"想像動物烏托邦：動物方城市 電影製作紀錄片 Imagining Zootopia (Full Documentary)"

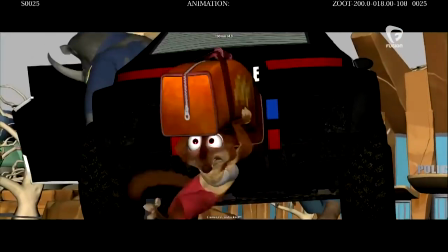[32:25]
You can literally be running down the street and all of a sudden you're in the world for a rodent.
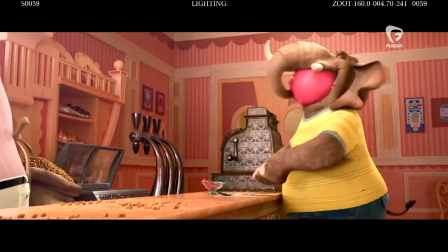[32:29]
So you went from this place that an elephant could walk into the front door into a place where a three-inch animal walks into the front door and everything has changed. And who are you shooting for and who are the, and which perspective are you shooting from?
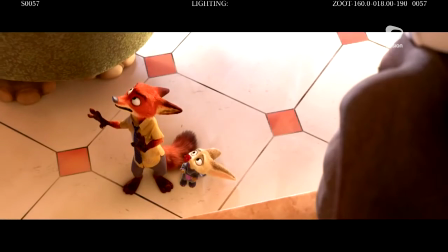[32:43]
Again, if you're shooting from a fox or if you're shooting from a rhino, it's a very different experience.
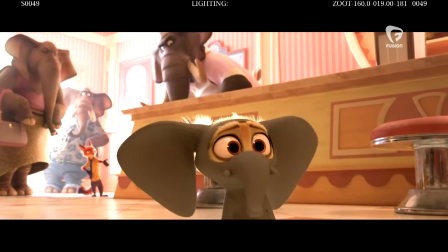[32:48]
And I, as much as I want to, as much as possible, want you to believe that you're there in that place. So the scale is definitely going to be a challenge all the way through this movie and not just because of the animals, but because of the universe scaling for the animals as well.
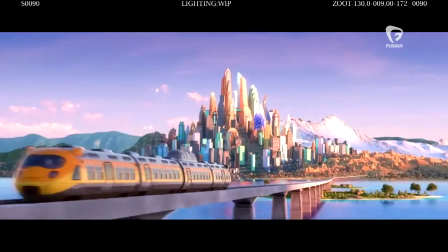[33:03]
It's not just art for art's sake, it's trying to bring you an emotion, it's trying to tell you a story,
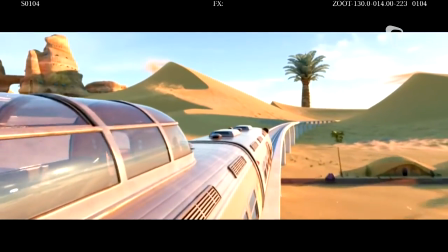[33:08]
it's trying to involve you in these characters and these worlds, and something that I think no one's really ever tried before, which is trying to create this real metropolis that felt populated and genuine and believable, something you could actually step into AFS.
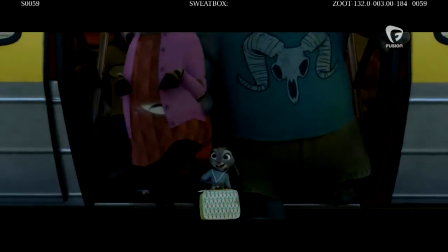[33:23]
We're really trying to make something lasting and trying to connect with the deep parts of our souls that make us human beings.
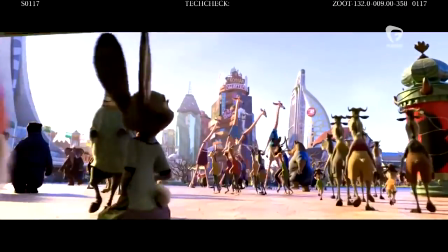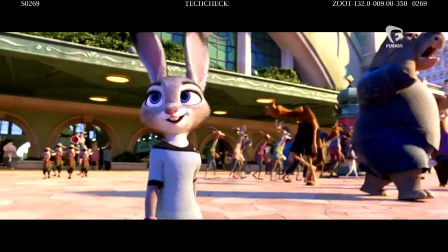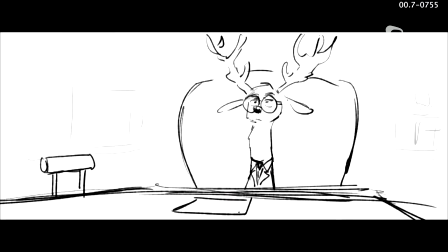[33:43] But what if there was one suit store for all mammals? Well, me and my boy have a plan. We have a location and we have a dream.
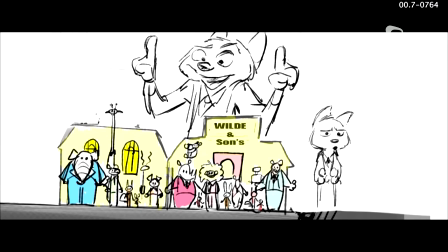[33:49] All we need is a loan to make it happen. It's not Zootopia. It's Wild and Sons Zootopia.
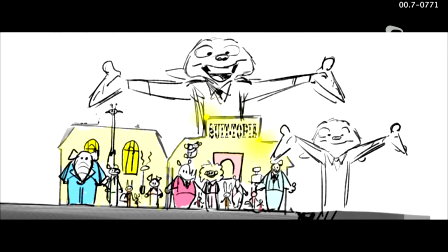[33:56] Need a suit? Zootopia welcomes you.
We had been telling the story through Nick's point of view for the longest time, for all six screenings, and people, you know, believe that that's the way to do it, that's the way we should be doing it. And it's very interesting when you have that as a concept that sometimes you continue to try and figure out how to make that work, and that's what we did.
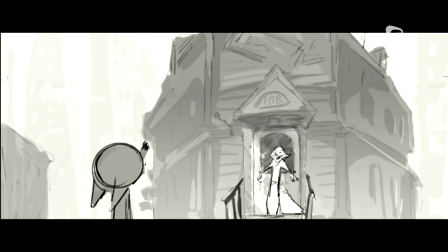[34:14]
Screening after screening, we would sit within the story trust and talk about, well, let's make it work for Nick.
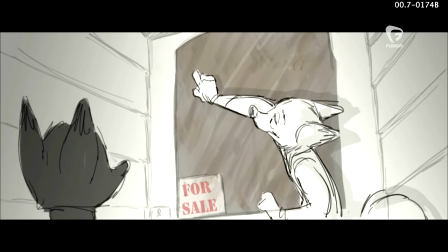[34:19]
What do we need to do? And in each of those cases, what we did was we kept giving Nick more and more backstory so we could really empathize with him as a character, and all that did was make the movie less and less fun.
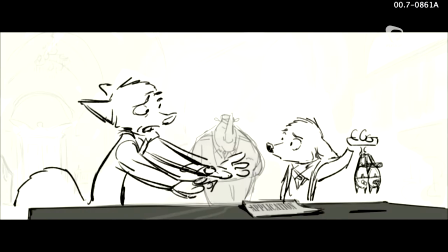[34:34]
we kept finding that the story kept getting darker and darker and darker and people weren't connecting with the main characters as much as we wanted to and so after a while we thought okay well we really need to try something drastic to see if we can shift the movie to make it really
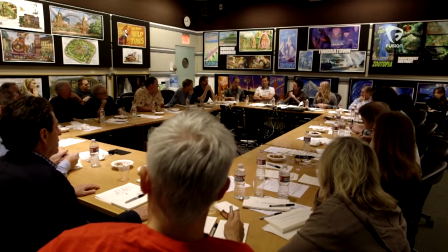[34:49]
land emotionally watching the second actor like going through it it really felt like it's about a guy who doesn't want to go to jail right yeah
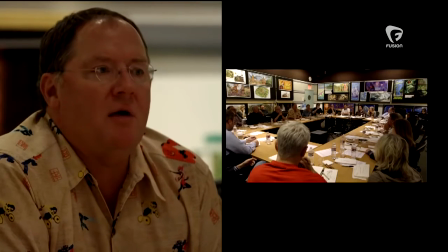[34:57]
and then one which we've talked about a lot which is is nick really the protagonist of this film is he the right character to be following and
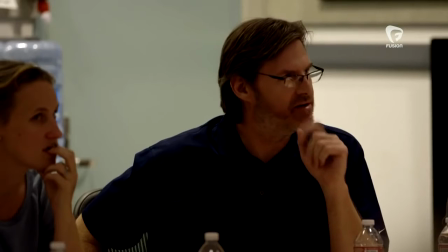[35:06]
we've had this conversation many times where people said i really understand who hops is which i still think we have an issue with it that it hops is the one that seems to change the most then it occurred to us what if we try to tell the story through hops's eyes instead because one thing that had always been the case was that people always got hops very quickly so we broke it broke the movie down to the studs. And when we really went back and said, whose movie is this? Can it be Hopps's? Is it Nick's? Is that too much? And then as we pushed forward, we then went to the version of, well, maybe it's Hopps and she has, she's the main character. And the first version we thought of her was, she truly is not biased. She doesn't see it and comes to see that bias exists in the world. But that didn't really feel like modern day. Most of us know that bias exists. And then we started pushing into, well, maybe she is dealing with her own issues of people putting her in a box. And then you bring in a little of that underneath it, she has some issues of her own to work through. And that started feeling really contemporary and started feeling like something that I think many people can relate to.
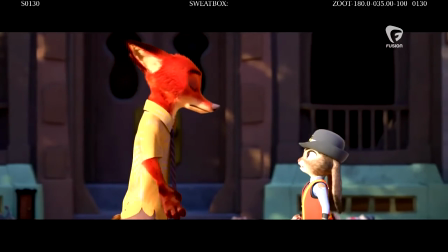[36:16] Underestimating me, you'll find, is a big mistake. I am without limits. I'm limitless.
We've spent now many, many weeks figuring out how to get rid of the collars, how to make the city feel more positive,
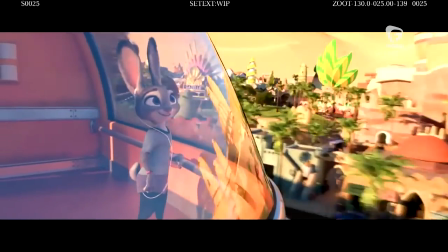[36:29]
how to make Hopps the protagonist, and that was all massive shifts.